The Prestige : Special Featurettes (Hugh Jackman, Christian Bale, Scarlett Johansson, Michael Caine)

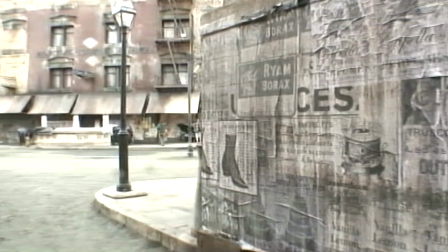[4:04]
There's a messiness, there's a hard sell quality,
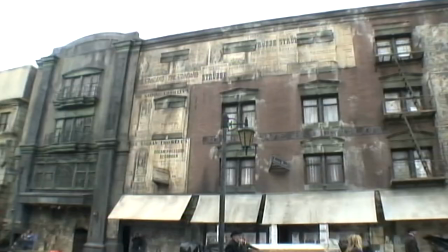[4:08]
there's a lot of imagery assaulting people walking down the streets in a way that actually exceeds even what we have today, because this is an era pre-television, pre-radio, where advertising was really coming to its own for the first time. I want it to be like the Victorian version of Tokyo, so it's very chaotic, it's the start of a modern wall, it's like Victorian advertising, it's the start of mechanising, it's the industrial revolution.
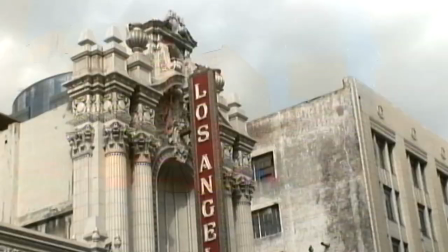[4:39]
So LA doesn't seem like the obvious choice, but actually has,
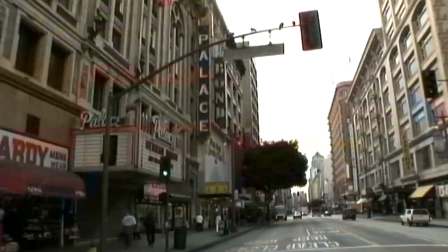[4:43]
it's the one town that actually has you know six or seven old
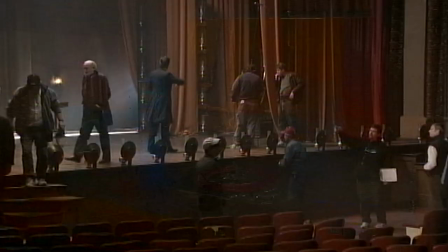[4:48]
theatres that aren't being used on a regular basis like the one we're in now
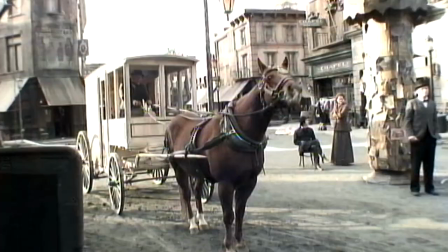[4:56]
we are standing on the universal back lot which we've converted into
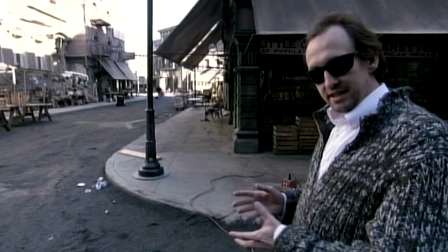[5:03]
london streets so this is why we're here we've got two main day scenes
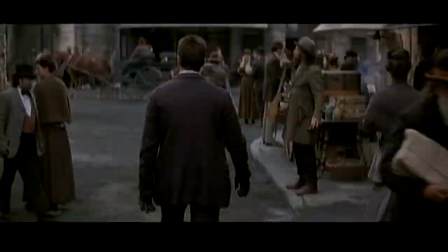[5:09]
and really we're going shoot one of them completely in this direction.
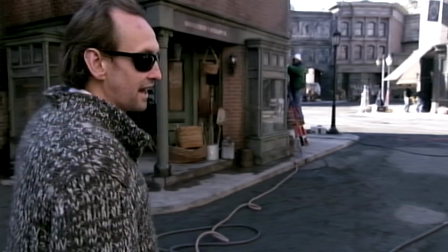[5:14]
You know there's a lot of depth down this way and you kind of follow someone down there through the alley so we've got moments and they really are moments. His sets always look so wonderful and so real that I can put the
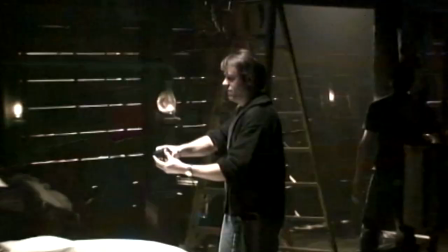[5:27]
camera six inches away from a set wall and I know it's going to hold up on the big screen.
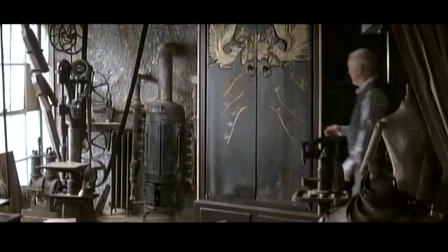[5:32]
His sets always allow me to light them in a dark moody fashion the material that
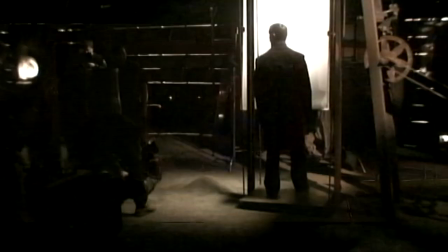[5:37]
chris writes uh and and the way he wants a picture to look and the way i light
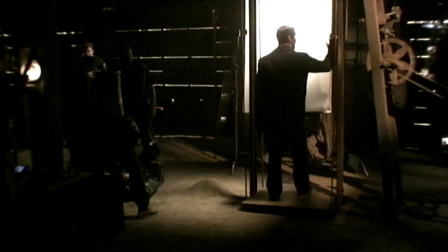[5:42]
all sort of works together we wanted to be accurate
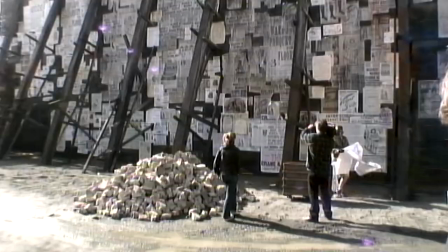[5:47]
to the feeling of the period the industrial quality of the
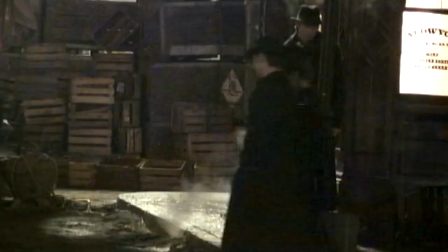[5:52]
period the period of density of information and so forth in the time that we really wanted to to get across
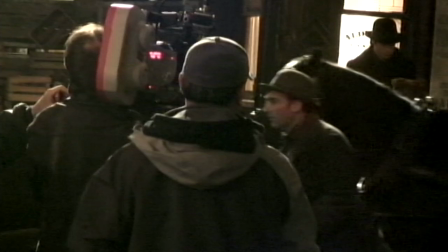[5:58]
first times in which the world would have felt too confusing to people living in London at the time.
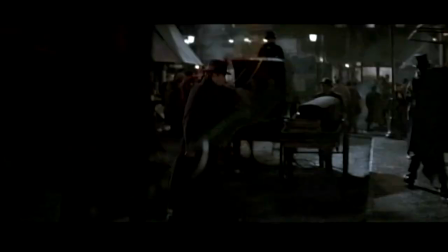[6:04]
It certainly wouldn't have been any more perfect than the world we live in, probably less so,
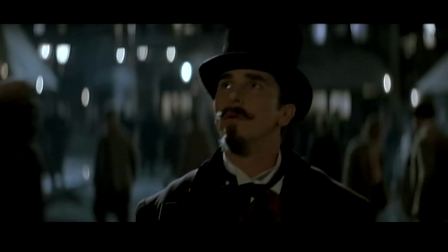[6:09]
in which case it seems appropriate to really mess up that world, really try and shake it up and have it be really coming apart at the seams. You want to give it Victorian modernism so it has some kind of, you know, edge to it, because we're not making a period drama.
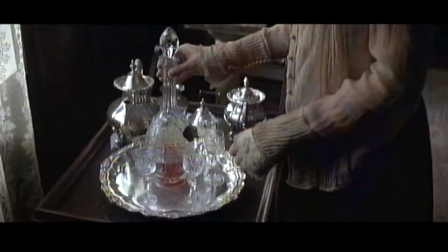[6:26]
We don't have rows of of mashed terrace houses and horse-drawn carts and, you know, wigs, so...
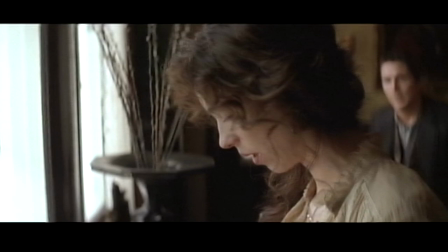[6:35] Sarah, what are you doing?
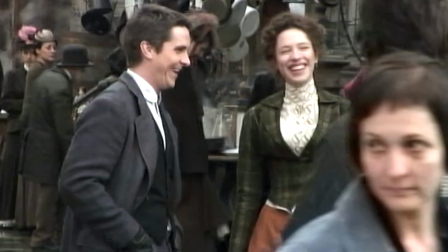[6:38]
I was really determined not to cast people who had done lots of period work and could obviously
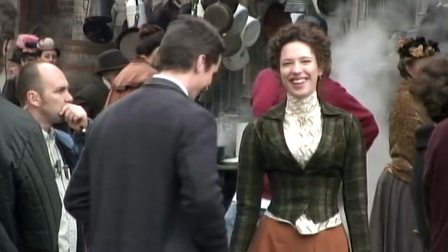[6:44]
be seen in that period because we wanted every aspect of the film to be more contemporary,
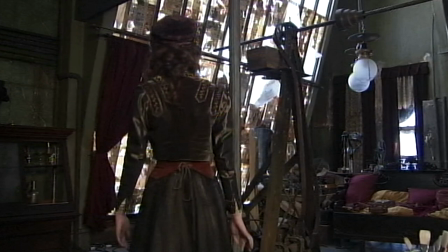[6:51]
more accessible, more real than that, frankly. Chris started showing me some of the wardrobe that people are going to wear, and then when we put it on camera.
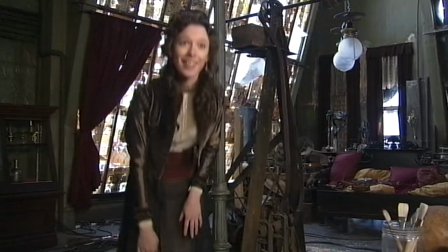[6:59]
And what I've really loved is that it's all in this muted earth tone,
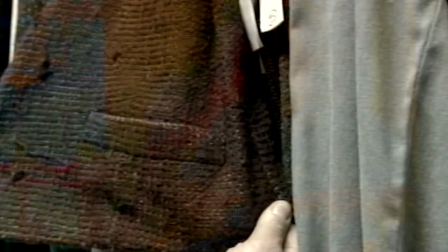[7:04]
darker tones that really help keep the mood of this picture.
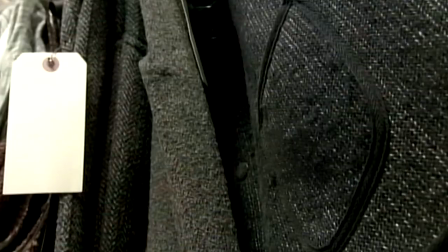[7:09]
And for me, when the wardrobe is kept down, in some cases for the shows themselves,
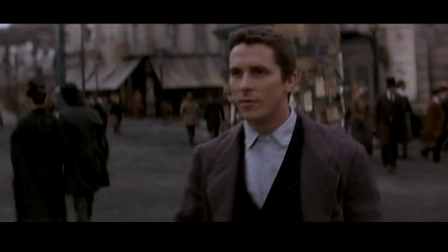[7:15]
you know, these bold whites and blacks which create wonderful contrast, and in the scenes in streets and background action,
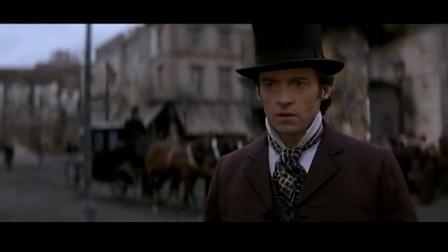[7:23]
and it's all very much in a darker tonal range, and that allows the faces to pop out, and that gives us a beautiful contrast, I think.
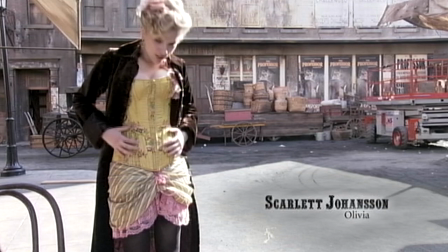[7:32]
This is one of my performance costumes.
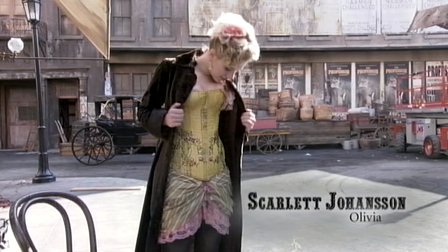[7:36]
It has a big tail that comes out the back, and that's stuck in the wardrobe truck somewhere.
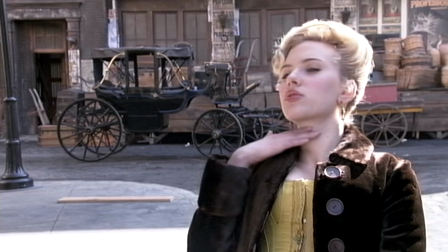[7:43]
You know, I don't have to wear a lot of those very tight, lacy,
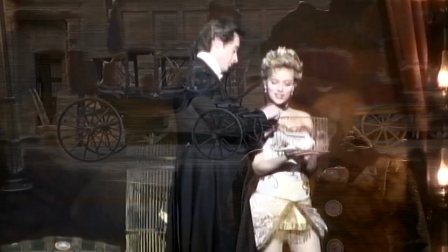[7:48]
sort of restrictive collars and the big bustle and everything. I have a much more colourful wardrobe. What I did with all the show clothes, they're my favourite costumes probably because I tried to design for her something that was as modern and sexy
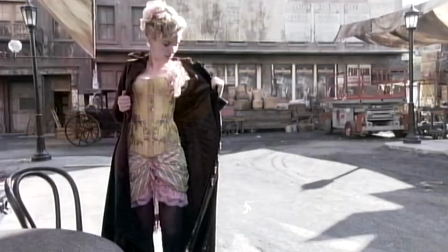[8:07]
and kind of foxy is a better word, interpretation. I've got the flowers and flowers are also in my hair.
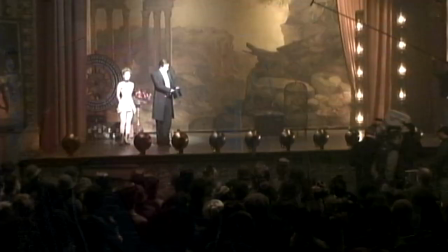[8:16]
I wanted women in the audience to sit there and say, wow,
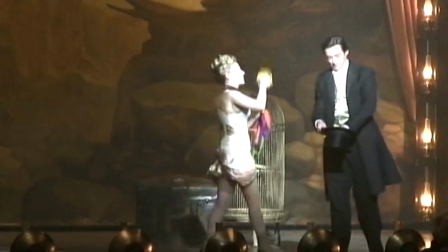[8:20]
you know, I could wear that, and would that I look like that, I would look that good in it.
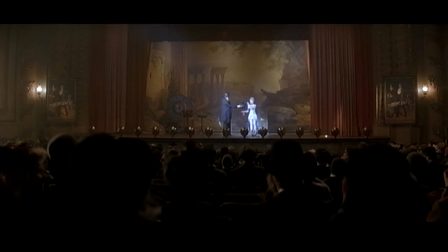Well, Victorian clothes, if you're wealthy, clothes in the back, because you have staff to do up your clothes, and you can't do them by yourself, and it's sort of a sign of your wealth, of whether you do up your own clothes or whether someone else does them.
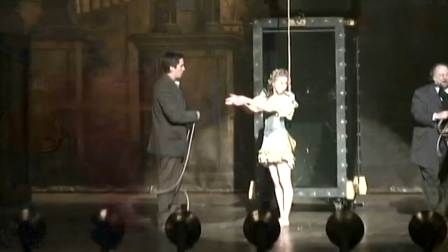[8:44]
The really fun thing about Victorian times is that the Lord Chamberlain used to frequently visit theatre and that if the skirt was,
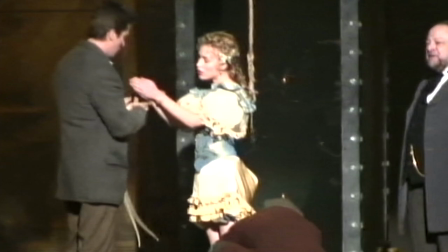[8:53]
you know, too short, they would, they could not go on that night.
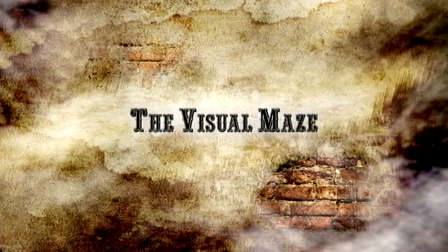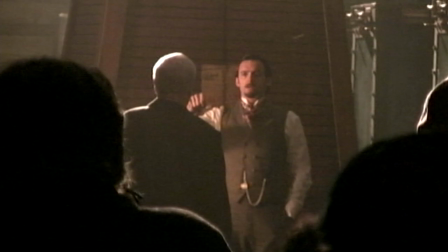[9:03]
There's something about the look and feel of a lot of period films that allows the audience to sit at a remove from the characters.
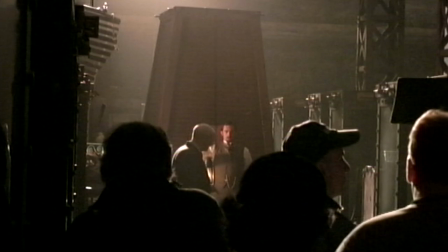[9:10]
You're allowed to view them as if the character's on stage,
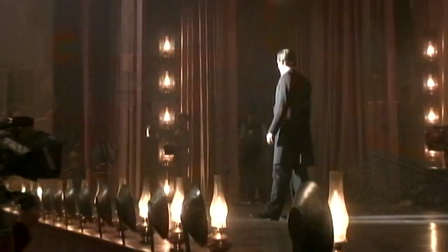[9:14]
to use the camera work to be in that world with them, and the lighting to really let us feel the textures.
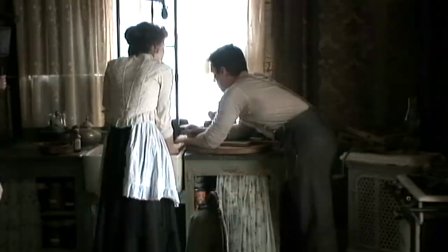[9:21]
And a lot of the film isn't lit, you know, it's just light, natural light from windows and that kind of thing,
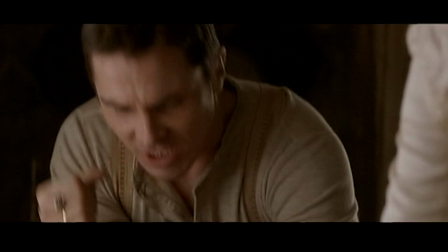[9:26]
to really get a sense of reality, of immediacy, and a tactile quality to each setting,
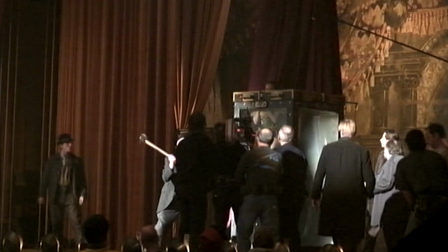[9:33]
each location. Most of the film is handheld camera, and therefore it's always at eye level, It's always at the level of the characters engaged in the story.
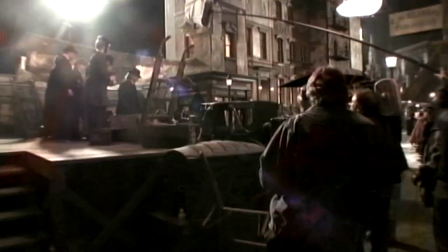[9:44]
And you don't know if the camera's on you, if it's on somebody else. It's a messy way of filming, and I think, for me, my favourite way.
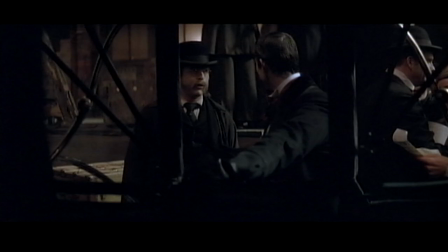[9:52]
You know, I like that mess. You know, when there's a little bit too much order, I really want to kick against that. So I enjoy it when you don't really know what they're doing. With the guy with just a camera on his shoulder, the scenes keep going. you better know your lines because you could do, we did five pages of it the other day, very convoluted. And over and over again, he has a wonderful way of getting movement.
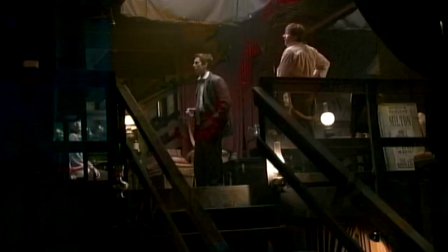[10:17]
We shot 360 degrees. It was basically one lighting setup and four characters.
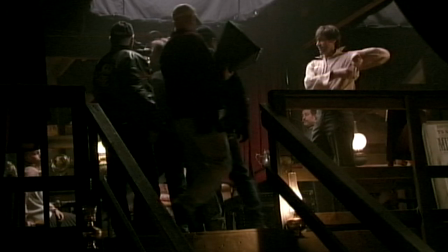[10:25]
And I thought there was a wonderful energy and spirit to the way that we shot it.
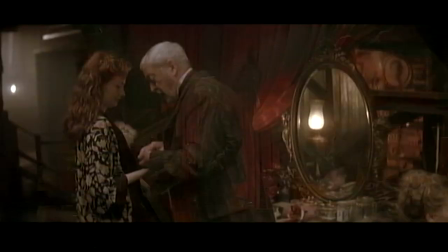[10:30]
And it was probably my favorite day on the picture.
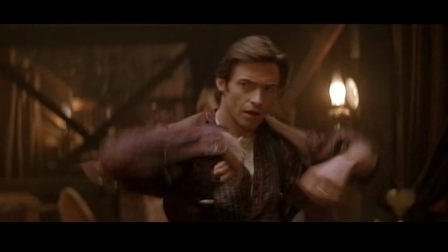[10:33]
And the lighting, I think, was fine, but is it the most extraordinary, you know, Academy Award kind of lighting?
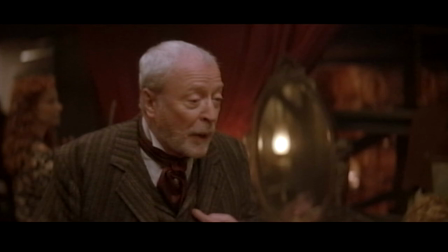[10:39]
No.
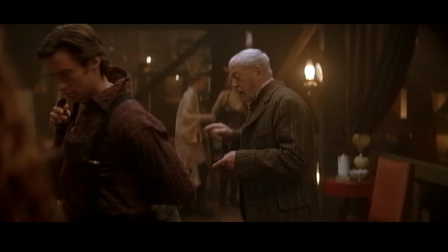[10:40]
Is it the most spirited, kind of loose form, capture the energy of the actor's performance kind of filmmaking?
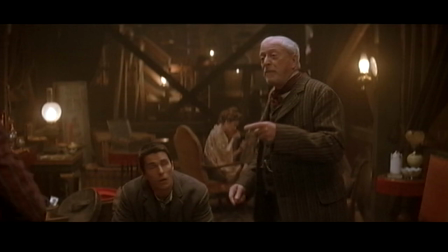[10:49]
Yes. And that's what Chris was looking for in this film.
Ten minutes on stage with my old friend, Mr. Ackerman.
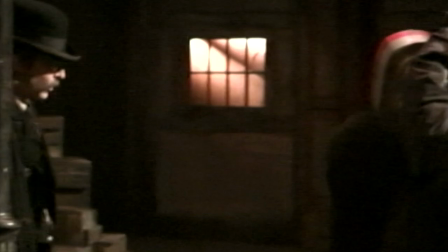[10:56] Really?
To me, it's interesting to be in the maze with the characters moving around, making the wrong turns with them and all the rest.
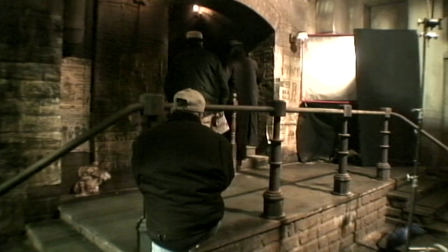[11:03]
This film does that, but it also then tries to show the audience the whole maze and see where the different characters are finding themselves.
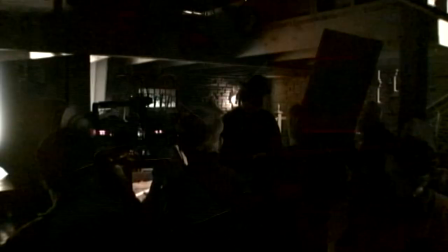[11:12]
But the narrative itself is quite clearly above those characters.
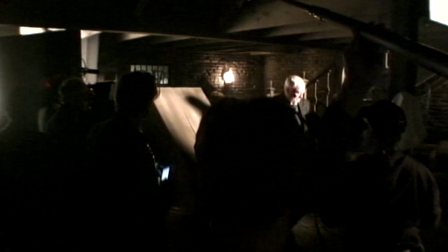[11:16]
The narrative itself, because of the framing devices and so forth, is presenting multiple points of view and allowing the audience to shift between them. My brother actually put most of the diary material back in.
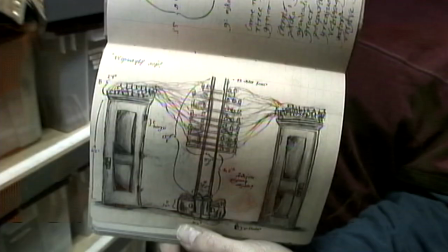[11:31]
I had stripped a lot of it out and he put that back in and I think it was a very good thing that he did too because it was an aspect of the...
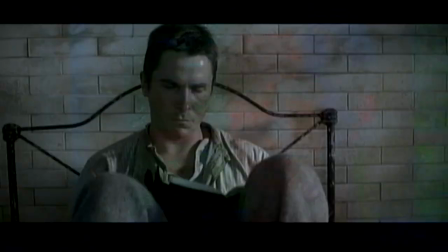[11:37]
Again, Christopher Priest had developed this fascinating narrative structure in the book.
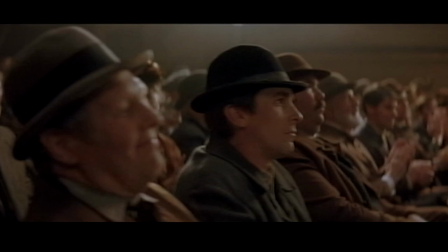[11:43]
You're watching a character read another character's thoughts from their diary so you have access to two different characters' perspective at the same time.
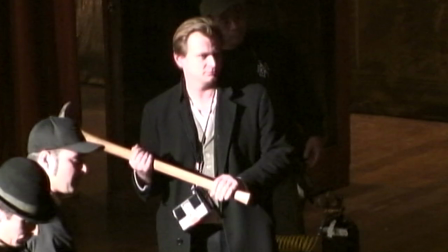[11:50]
So theoretically these are all subjective points of view. What they add up to though is an omniscient position for the audience.
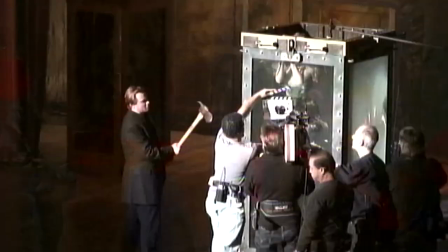[11:57]
The audience is sort of seeing a lot of things that the characters themselves aren't necessarily seeing. They're getting the complete picture.
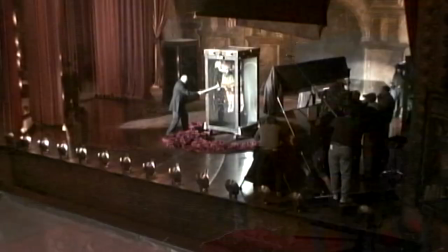[12:03]
And I thought that would be a very interesting tension between the more subjective sort of storytelling that I've done in the
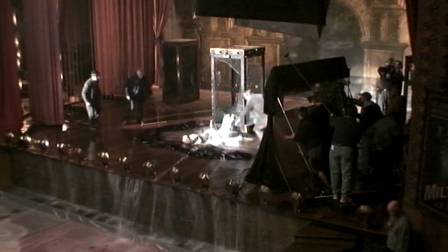[12:09]
past and in a way a more traditional omniscient position really for the audience.
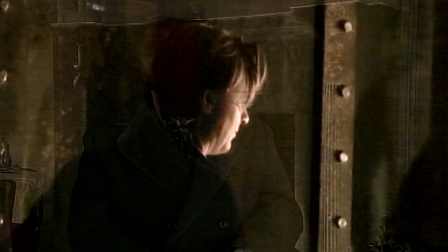[12:14]
On this one, it reminds me of Alfred Hitchcock, the way he's doing things. The suspense he holds tremendously.